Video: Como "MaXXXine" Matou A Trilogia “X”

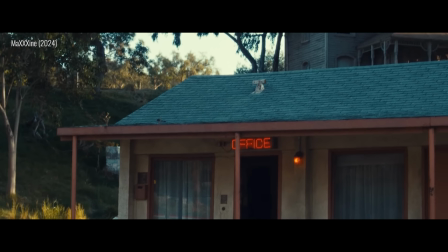(8:18)
Do Hitchcock, o filme pega emprestado o famoso cenário do Bates Motel de Psicose,
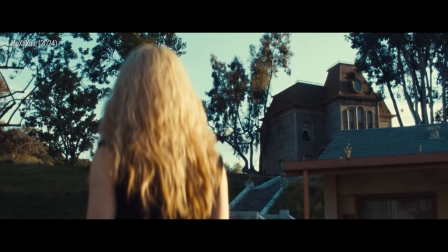(8:23)
para mostrar como o cinema de terror hollywoodiano que veio depois desse cineasta sempre vai estar de alguma forma à sombra do legado de Hitchcock.
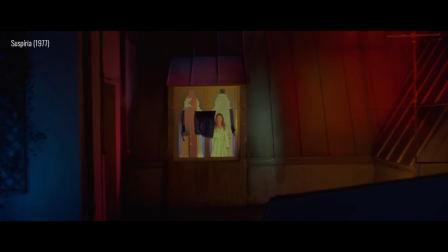(8:31)
Com o Diallo Italiano, o Ty West se inspira no uso de cores fortes e chamativas,
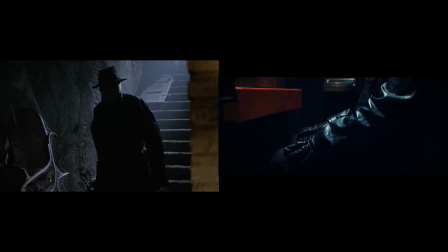(8:37)
e principalmente na figura de um assassino misterioso que veste sobretudo chapéu, máscara e luvas de couro.
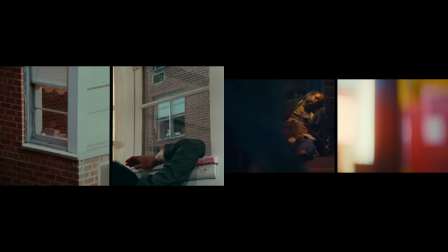(8:44)
E do cinema de Brian De Palma, Maxine puxa tanto algumas ideias de edição,
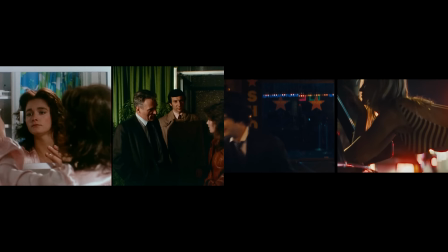(8:50)
como a divisão da tela ao meio, quanto um apelo mais sensual em meio ao horror.
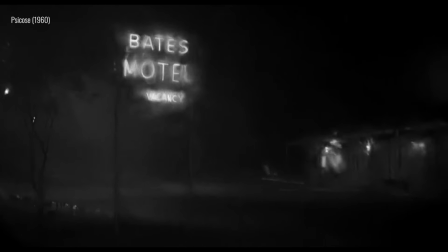(8:55)
E faz sentido que West queira trazer essas referências para o seu filme, porque delas nasceram grandes obras-primas do terror e do suspense.
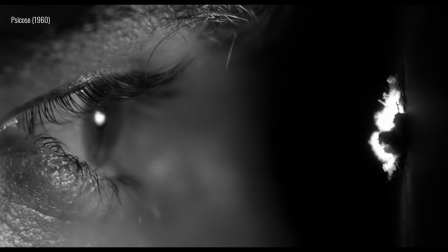(9:03)
Mas também é inegável como muito do horror desses filmes mais antigos foi construído em cima de um olhar
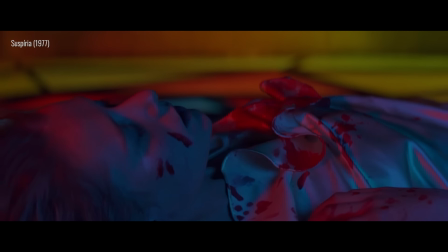(9:09)
voyeurista masculinizado que fetichizava os corpos femininos em meio aos instantes de horror.
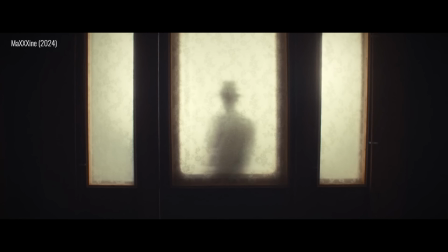(9:15)
E com Maxine parece que o Ty West quer subverter essa parte das suas referências.
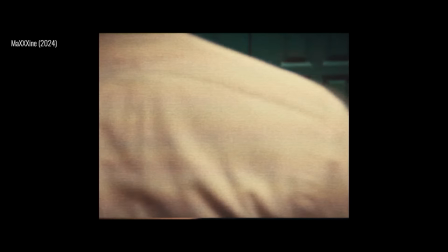(9:20)
Em primeiro lugar com As Mortes das Mulheres. Por mais que vejamos elas aterrorizadas ou mortas, nunca chegamos a ver elas morrendo na nossa frente.
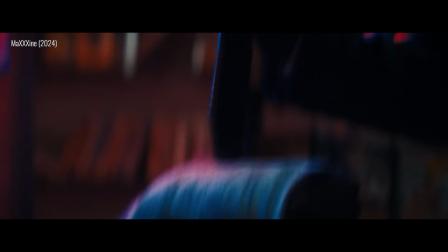(9:29)
Não, esse tratamento o filme reserva somente para os homens. Somente eles vão morrer em câmera.
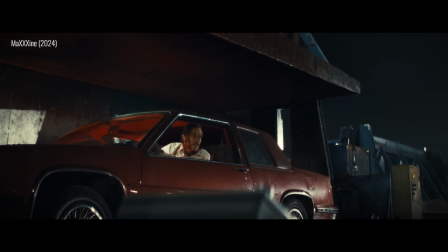(9:36)
O que parece uma recusa do West em transformar a morte de mulheres num show de horror completo.
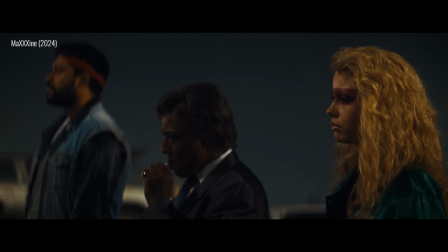(9:41)
Ao invés disso, vemos uma mulher ser tão perigosa quanto o assassino que perambula pelas sombras nessa história.
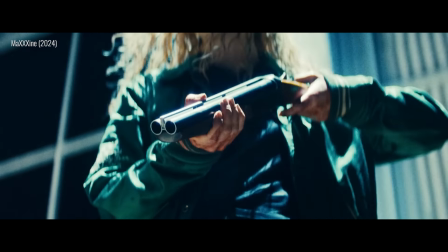(9:48)
Para no final a Maxine matar o assassino, que a propósito era o pai dela. e provar a tese do longa que mulheres em Hollywood precisam lutar de
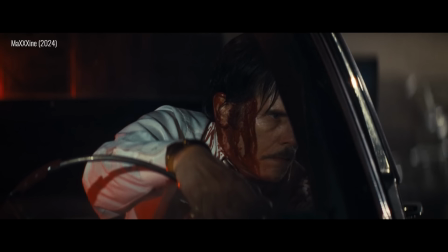(9:56)
forma monstruosa caso queiram seguir os seus sonhos sem serem destruídas por essa indústria.
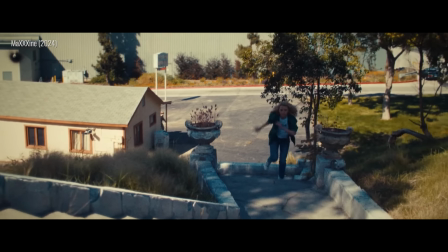(10:05)
Dá pra perceber então que a forma como Maxine elabora as suas ideias sobre feminismo e Hollywood é intrincada,
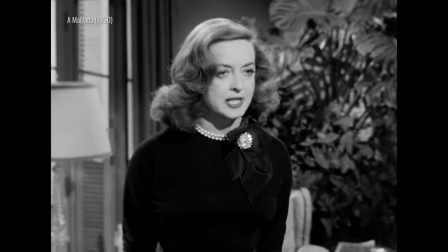(10:13)
construída com referências que vão de curiosidades históricas a inspirações que moldam a abordagem estética do longa.
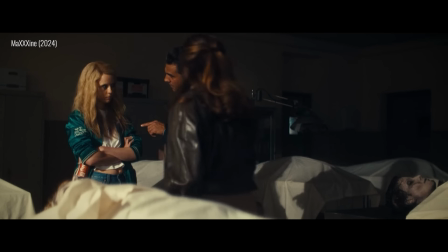(10:20)
E as críticas e comentários que o filme traz são, sim, extremamente pertinentes e válidos.
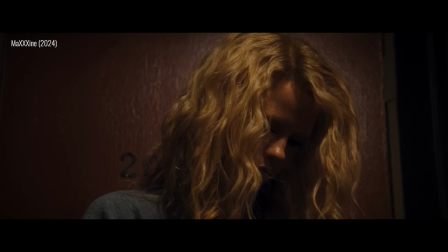(10:26)
Mas se esse lado do filme é bem executado, por que o longa ainda me parece uma experiência frustrante?
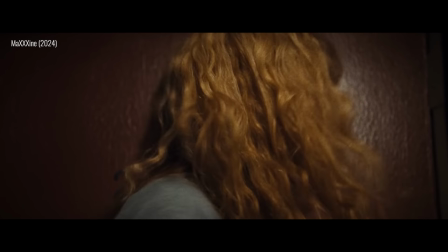(10:33)
Bom, é porque a parte de terror de Maxine não recebeu esse mesmo cuidado.
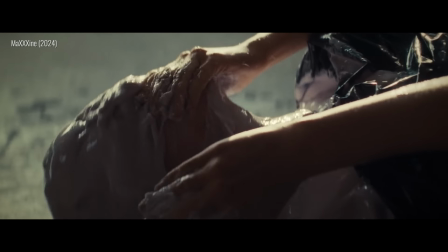(10:38)
Sério, praticamente todos os momentos de tensão, violência e horror do filme são insossos e monótonos. Cenas que poderiam ser claustrofóbicas viram uma exploração sem graça de traumas passados.
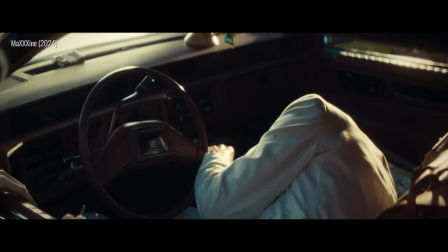(10:51)
Uma porradaria que tinha tudo pra ser inquietante acaba parecendo tímida demais.
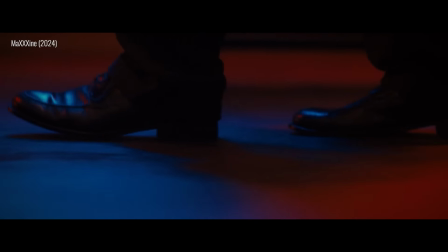(10:56)
O que tinha tudo pra ser uma morte muito perturbadora é constantemente interrompida pela entediante imagem da Maxine lendo um roteiro.
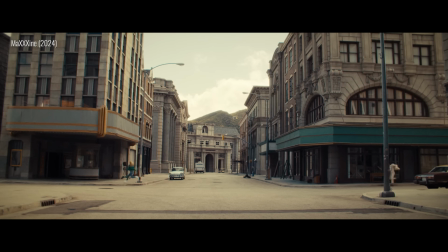(11:05)
Uma perseguição no set nunca tem um senso de perigo real. Já a morte mais extravagante do filme todo é filmada com o maior desinteresse possível, sem paixão alguma pelo horror que está acontecendo.
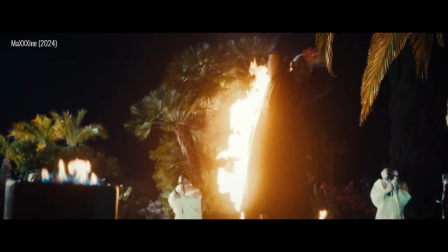(11:18)
E o Confronto do Clímax é filmado de maneira tão protocolar que parece um filme de ação de segunda categoria.
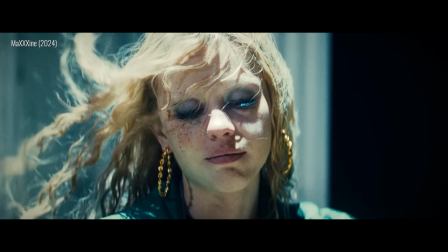(11:25)
Sem cuidado algum na encenação pra fazer o suspense crescer progressivamente, nem mesmo no que deveria ser o grande momento de violência final.
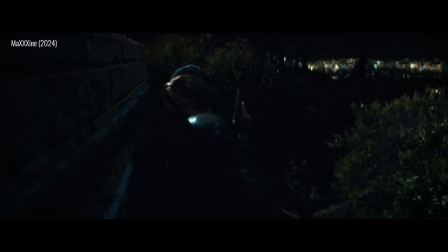(11:32)
Uh, beleza, temos uma cena nojenta de cabeça explodindo. Mas de que adianta ter isso se tudo que levou a esse instante é tão pífio e banal?
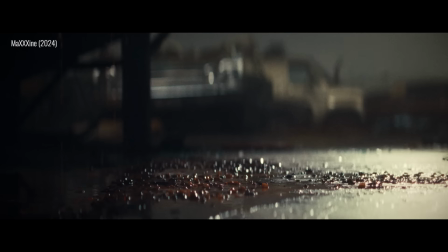(11:42)
Claro, todos esses momentos têm uma função importante para a trama e podem até trazer simbolismos mais aprofundados.
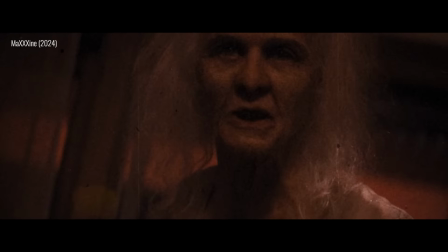(11:48)
Mas parece que cada oportunidade que o filme tinha de ser aterrador é sempre interrompida por uma encenação medíocre que anula todo o potencial dessas
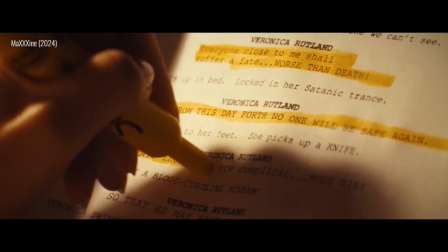(11:57)
cenas de serem perturbadoras. pois nessas horas o Ty West poderia ter se inspirado um pouco mais nas grandes referências cinematográficas que ele trouxe.
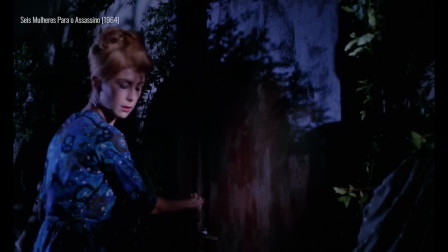(12:06)
Porque se tem algo que o Hitchcock, o Cinema Diallo e o Brian De Palma souberam muito bem,
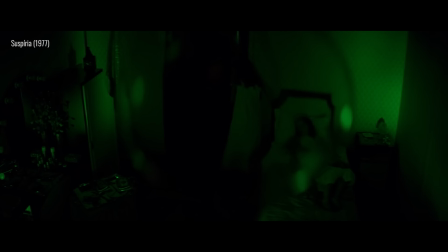(12:12)
era como fazer o horror virar um enorme espetáculo visual. Hitchcock explorava montagem e ângulos inusitados.
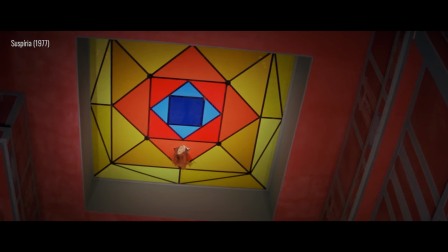(12:20)
Os filmes Diallo transformavam assassinatos em imagens operísticas de tão impactantes.
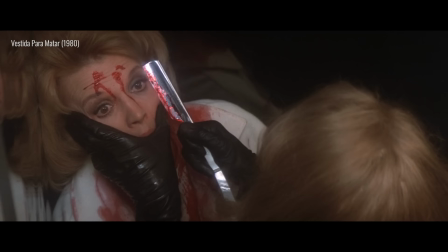(12:27)
E o De Palma então nem se fala, sendo um grande esteta da beleza do horror, um cara que transforma a morte em imagens monumentais de encher os olhos.
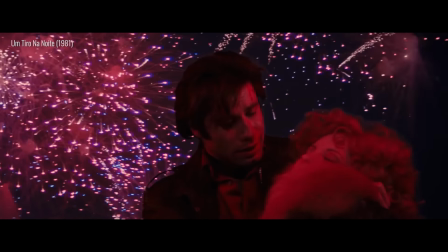(12:36)
Se esses diretores fizeram escola no terror, é por não terem tido pudor em transformar algo terrível como a morte num show escandaloso,
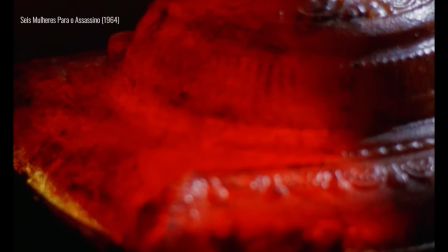(12:44)
com uma verdadeira paixão e atenção aos detalhes na hora de nos chocar.
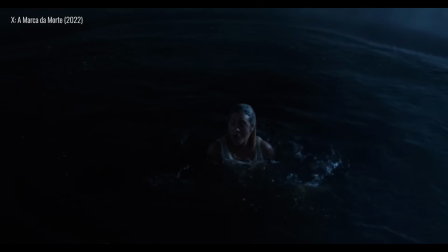(12:49)
E pior que o próprio Ty West soube fazer isso com os dois primeiros filmes dessa trilogia.
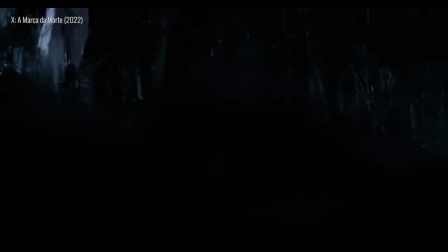(12:54)
Em X, temos um jacaré comendo pessoas vivas, mortes exageradas, mutilação corporal.
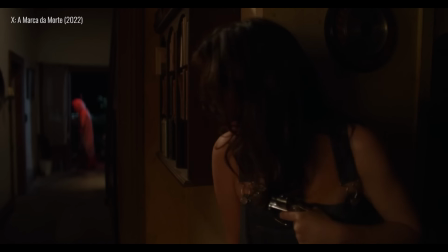(13:02)
E quando uma cabeça explode, é após uma cena de clímax que de fato foi bem construída para aumentar a tensão até o ápice.
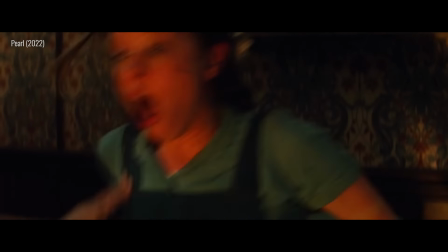(13:10)
E em Pearl, ele continuou criando imagens horrendas com Esmero, a mãe da Pearl pegando fogo,
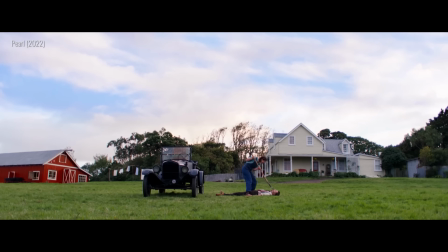(13:17)
a protagonista assassinando o moço com requintes de crueldade dando berros assombrosos.
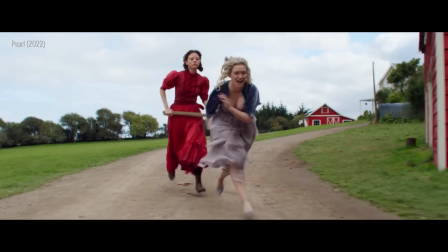(13:22)
E tem a inesquecível cena da Pearl perseguindo a cunhada, com um trabalho paciente de câmera e com uma movimentação de atores que
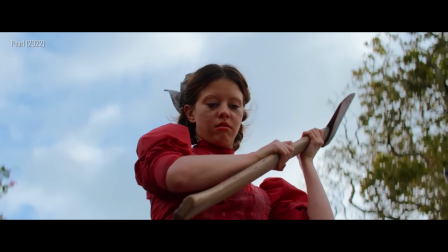(13:30)
estica a tensão ao máximo até explodir com as últimas machadadas.
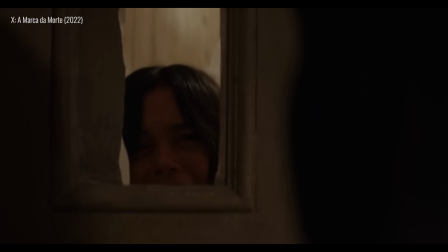(13:35)
Ou seja, nesses dois filmes, o Ty West parecia ter uma verdadeira paixão na hora de filmar a violência,
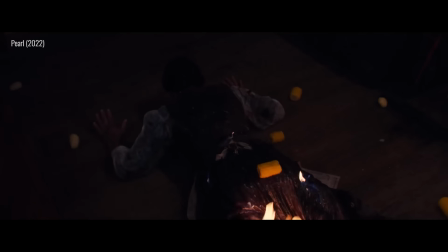(13:42)
se esforçando para criar mortes que ficam na memória por conta da espetacularização do horror.
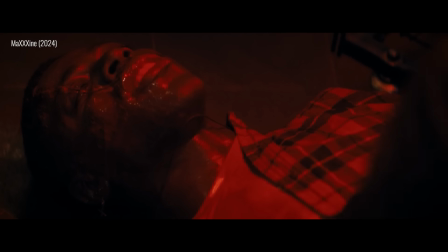(13:47)
Mas aí, na hora de fazer o terceiro filme da trilogia, ele simplesmente deixa essa paixão de lado, criando uma cena mais mansa e maçante do que a outra.
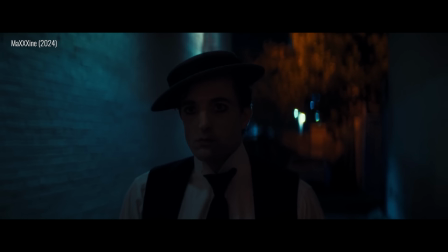(13:56)
Tem apenas uma exceção, a cena do beco quando a Maxine é encurralada por um maníaco e logo demonstra que ele cometeu um erro ao persegui-la.
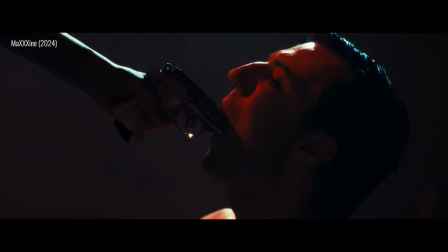(14:06)
Aqui sim a gente vê aquele Ty West de antes, que traz um senso de humor mórbido,
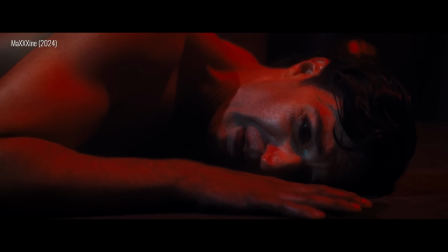(14:11)
que usa composições criativas e que elabora uma lógica crescente de tensão até culminar numa imagem chocante e grotesca.
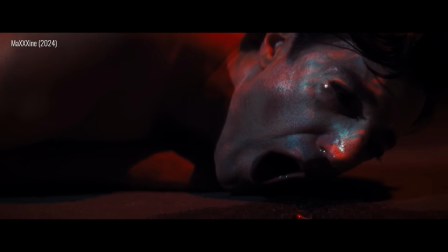(14:20)
Imagem essa que não parece jogada lá de forma preguiçosa como acontece lá no final,
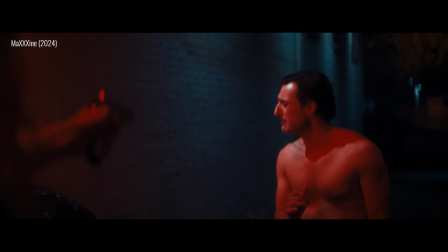(14:24)
mas que é sim filmada como a cereja sangrenta de um bolo cuidadosamente preparado pra nos dar náusea.
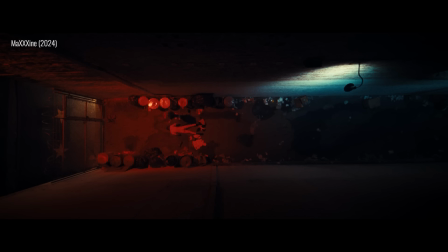(14:31)
E como essa é a primeira cena de terror do filme todo, você já cria esperanças e pensa, opa, começamos bem.
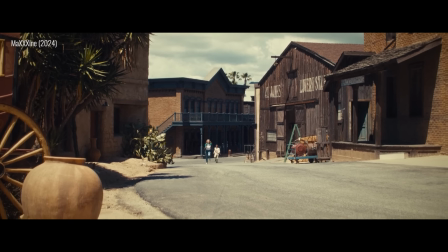(14:37)
Mas aí vem o restante do longa e traz uma sequência abismal de cenas enfadonhas e mal estruturadas,
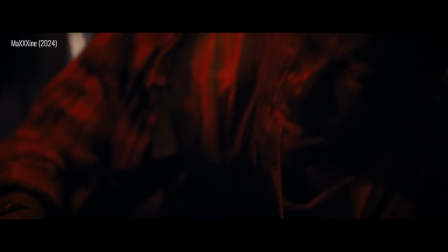(14:43)
deixando a gente se perguntando o que diabos aconteceu com a direção do Ty West.
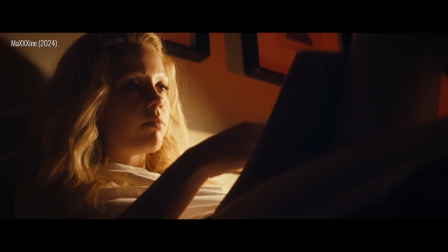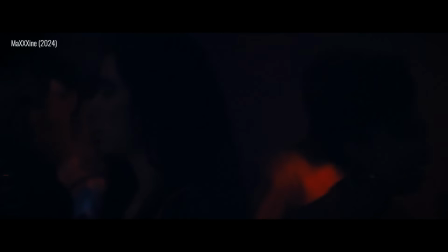(14:53)
Pois bem, a meu ver, o que aconteceu foi que o diretor e roteirista perdeu o foco, porque ele ficou deslumbrado demais com Hollywood.
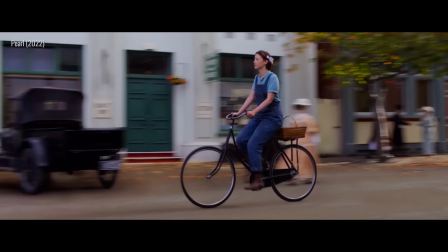(15:02)
Nos dois filmes anteriores da trilogia, as histórias se passavam em cantos rurais e afastados,
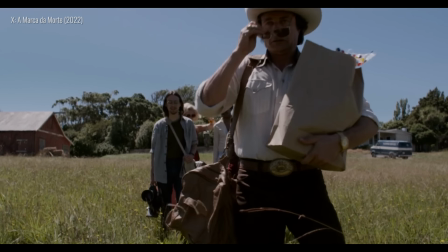(15:07)
onde os horrores poderiam acontecer longe das autoridades e da sociedade.
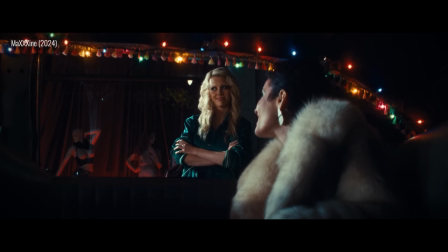(15:11)
Mas quando West e Maxine chegam a Los Angeles, tudo muda radicalmente,
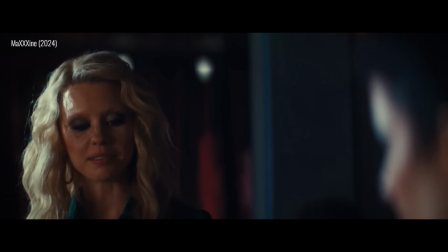(15:16)
pois Hollywood é uma força tão poderosa nessa obra, que ela vira praticamente um personagem em si.
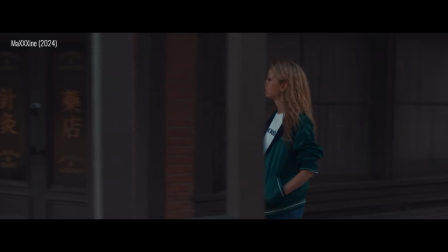(15:22)
Sim, de certa forma, Hollywood e o seu cinema já estavam presentes nos dois longas anteriores,
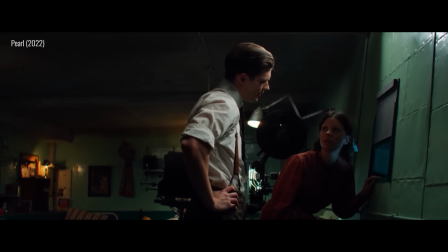(15:27)
pois tanto X quanto Pearl fazem homenagens ao cinema de Hollywood ao mesmo tempo em que subvertem algumas das suas tradições.
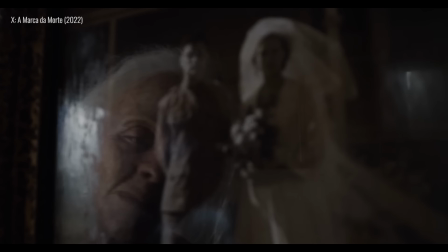(15:35)
Com X, o diretor usou uma estética de cores lavadas para remeter a slashers dos anos 70, como O Massacre da Serra Elétrica e Halloween.
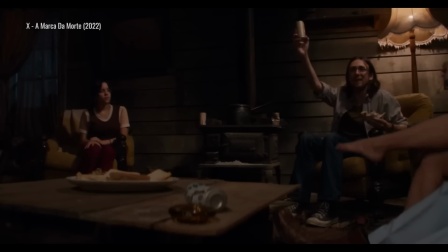(15:44)
Mas ao mesmo tempo, o longa subverteu um antigo clichê do slasher, que é a representação do sexo como algo que causa a morte dos personagens.
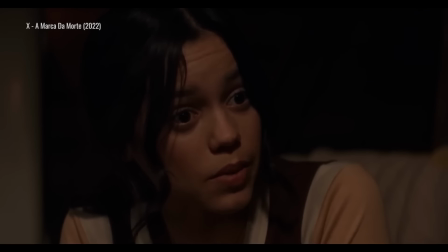(15:53)
Não, em X, o sexo é uma forma de libertação, de conexão humana, de desejo e até mesmo de trabalho.
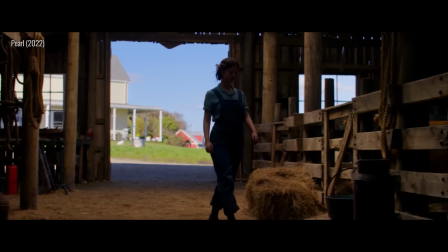(16:01)
Já em Pearl, o Ty West dialogou com os clássicos hollywoodianos filmados em Technicolor,
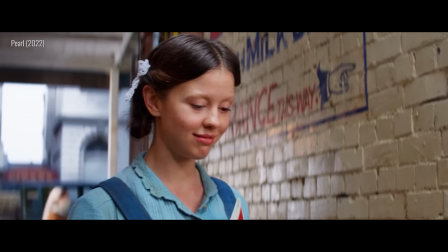(16:07)
trazendo as mesmas cores saturadas e as trilhas sonoras orquestradas e românticas.
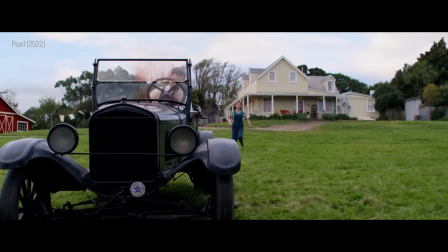(16:12)
Mas ao usar isso num filme de terror, ele já faz uma subversão da tradição do Technicolor em Hollywood,
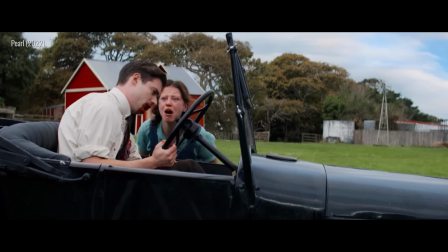(16:18)
porque essa tecnologia era principalmente usada em filmes de grande espetáculo para a família toda,
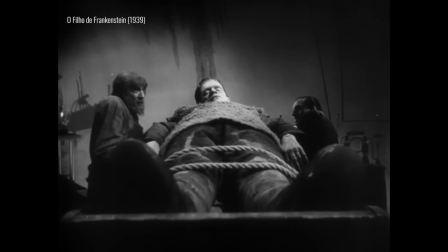(16:24)
enquanto as produções de terror da mesma época precisavam continuar no orçamento baixo e no preto e branco.